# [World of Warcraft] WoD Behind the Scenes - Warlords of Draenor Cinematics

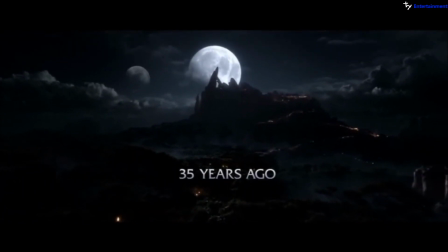(16:56)
We have the blue moonlight is pretty dominant, but then you have firelight, right? And blue and the firelight work pretty well together,
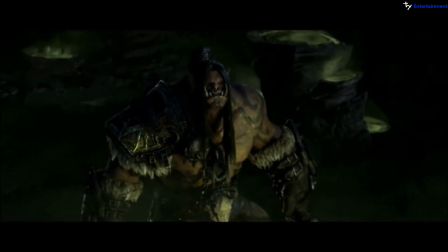(17:04)
moonlight and firelight. then you throw in the green light of the blood pools and Manoroth himself we wanted to avoid in most shots all three because we wanted to just concentrate on two at least in each shot but we try not to connect lights
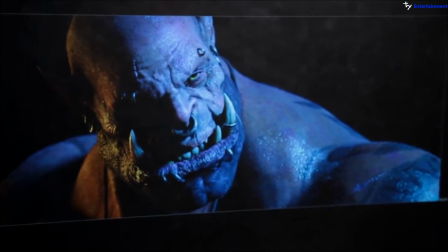(17:17)
so anytime we're lighting a character we always try to have the core shadow breaking up two of the tones we don't want two tones touching each other the
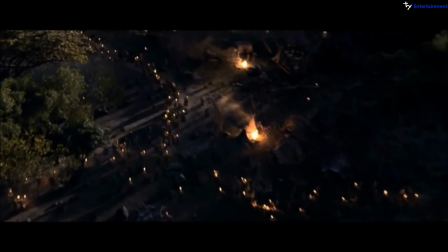(17:25)
large-scale environments are the difficult ones because we're so used to seeing things
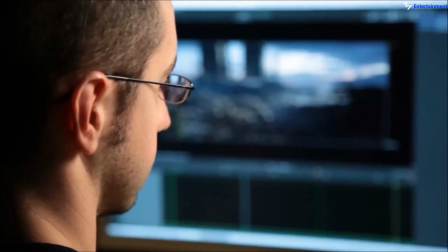(17:30)
that are in reality outside so i is really quick and our
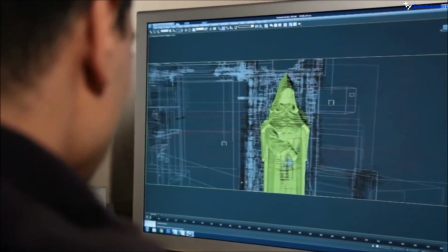(17:35)
brain really picks up what is fake and what is real so a lot of elements have to be created to push the realism of it and to get that believability in the shot and we knew early on that the dark portal had to feel absolutely massive and everything else had to support the
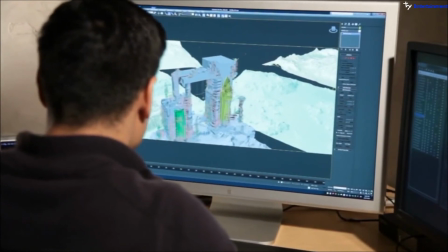(17:51)
hero character which is the dark portal so everything had to drive that idea. We lit this shot mostly dark and until the
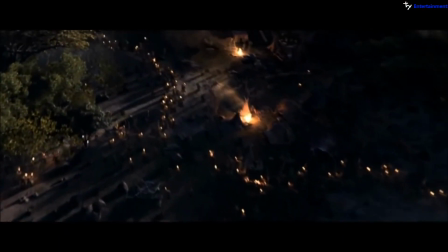(18:01)
portal is revealed we have that nice dramatic lighting to push the idea of the dark portal. It is very conceivable that if the Iron Horde gets their dark portal finished on Draenor that they could come through into our Azeroth and really cause us some trouble.
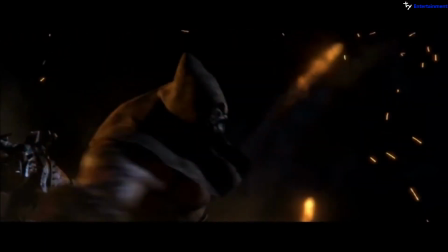(18:19)
Warcraft is just this big moving thing and there's just so many little pockets and nooks and crannies of content that can still come forward and be relevant. It's so much fun. It's just such a trip, you know, after all this time to see these ideas being vital.
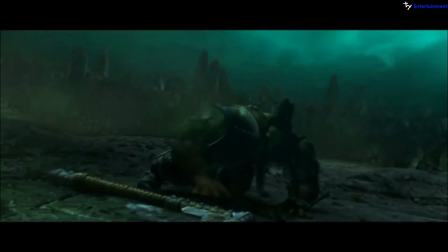(18:33)
It's just been a pleasure to take this journey back in time to revisit these classic
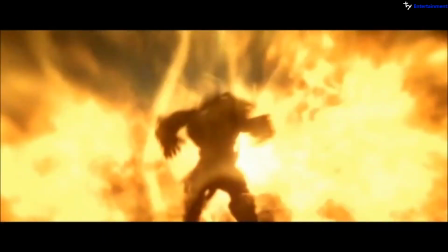(18:39)
Warcraft characters and situations and also to introduce them to a new generation of players. It brought back a lot of nostalgia for us getting to use these characters again that were really not that much more than just entries in the back of a manual, you know, in those first Warcraft games.
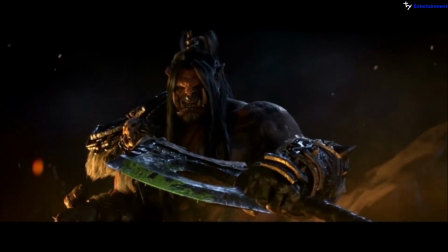(18:54)
And to get to dimensionalize them and their culture and this moment in history has been thrilling.
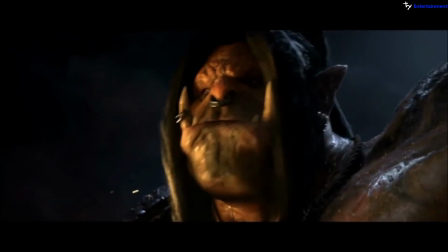(19:01) We will never be slaves!